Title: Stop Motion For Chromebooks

So we use that onion skin all the time and are checking it to make sure that our character is in the proper location.
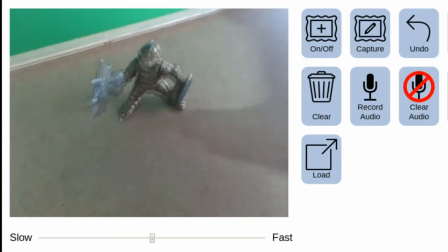[4:13]
So we're going to go on and shoot a few more frames of animation. Notice that we're moving very slowly.
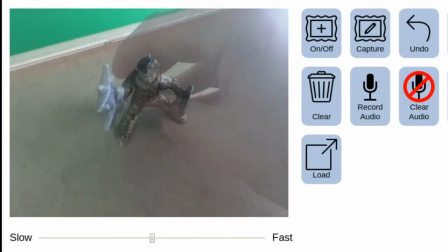[4:20]
One of the big rookie mistakes that new animators make is being impatient and trying to move their characters too far.
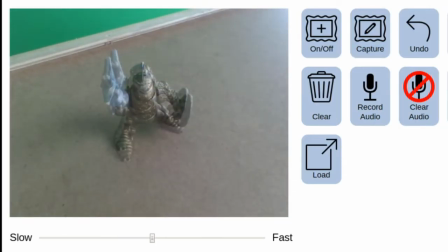[4:27]
If you're trying to move your character any more than a centimeter or so in between movements,
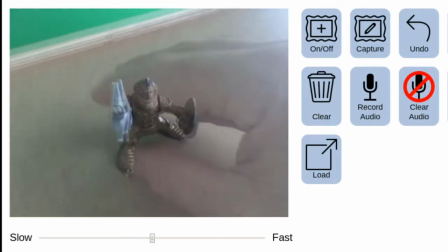[4:33]
then it's going to look far less realistic.
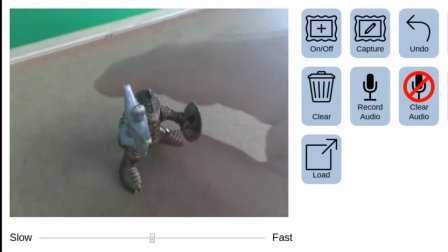[4:37]
So you want to take lots and lots of photos and have all of them be just very, very subtly different from each other.
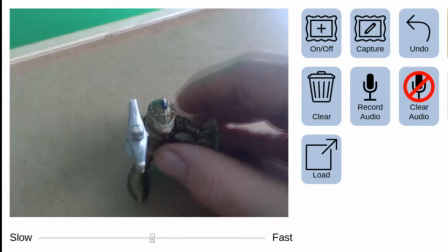[4:46]
Now if by chance you make a mistake, and I'm sure you will, and end up putting your hand into the frame as you've done here,
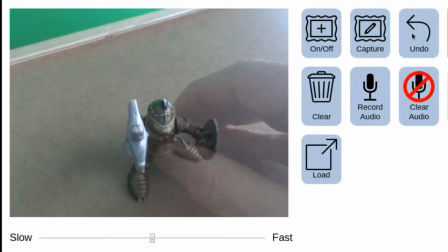[4:55]
that's something that can really break the reality of your movie and it's something you should try and get rid of and catch right away if it happens.
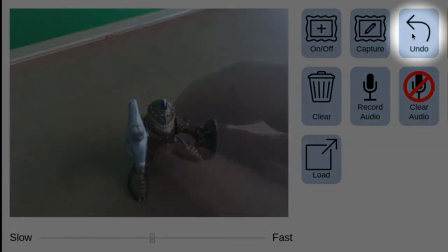[5:05]
So to fix that, all you have to do is click on the undo button and it will get rid of that last frame of animation and then you can just carry on from there.
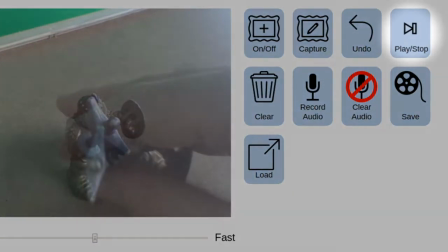[5:17]
At any point along the way you can stop and hit the play button and watch your movie up to that point.
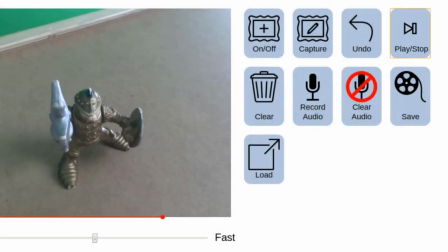So once you're done recording your movie the software gives you the option to add a quick and dirty audio track.
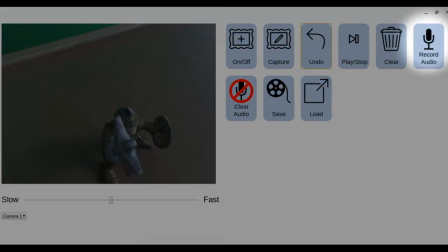[5:38]
There's a button here that says record audio and when I press it in a moment it's going to give me a countdown. Three, two, one and then I can speak directly to the microphone and do a little voice track to go along with my movie. Now remember that on these Chromebooks the microphone is attached to the camera which is facing away from me. So I want to spin it around so the microphone is facing me and let's try hitting the button.
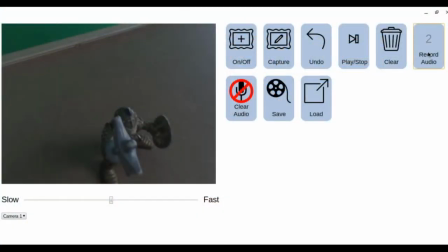[6:03]
Three, two, one, ATTACK! All right now we can play the film back and hopefully the audio track will be
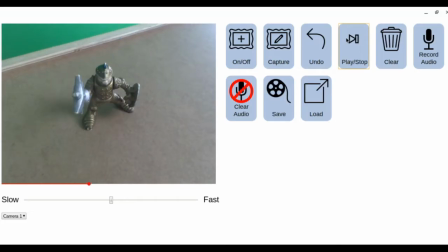[6:16]
attached let's give it a try beautiful now this option doesn't give you a lot of flexibility you it's going to be very difficult to add music or sound effects though i have seen kids holding their phones up to their cameras and trying to play audio effects that way a better solution if you want something more elaborate is to load the entire file into a video editor and then you can manually add sound effects, music and all the other special effects that you want to afterwards. My students have done some fantastic work over the years but getting really good at stop-motion takes a little time and experimentation. If you want to speed up that learning curve you'll want to avoid some of these common mistakes that often mess up amateur filmmakers. Here's my list of the top 10 rookie mistakes the beginners make on their first stop-motion projects.
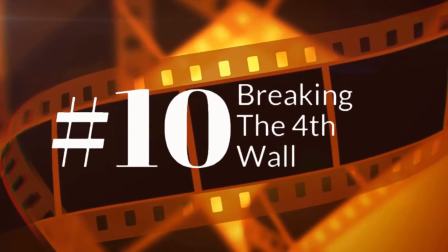[7:19]
Number 10 is breaking the fourth wall.
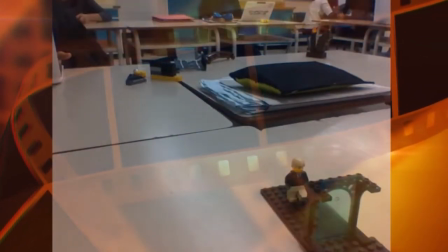[7:23]
Now this is a filmmaking expression that basically means doing something that deliberately shows the audience that what you're doing is fake.
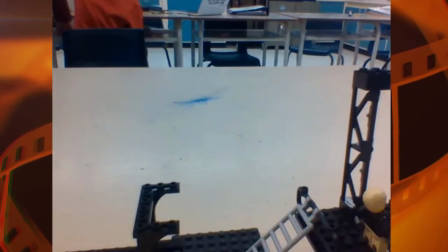[7:31]
In this example you can see that the filmmaker has pointed the camera in such a way that you can see what's happening in the background.
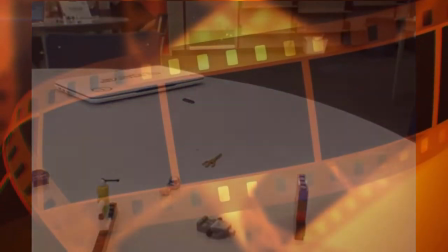[7:38]
You can even see me teaching other kids how to do stop-motion. Definitely a no-no. Number nine is forgetting to tell a story.
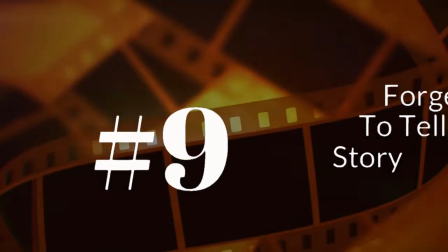[7:48]
I think a lot of kids get so excited about making movies that they don't really think about how all the different pieces connect to each other.
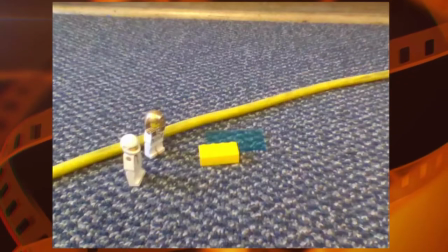[7:55]
And you can see that in this film where it's almost impossible to tell what's really going on.
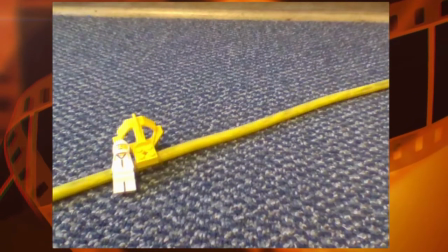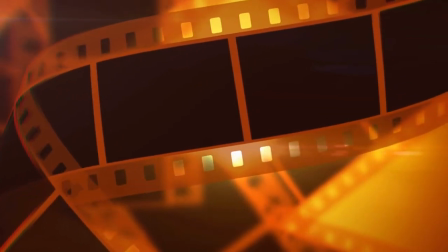[8:06]
Number eight is shooting from too far away.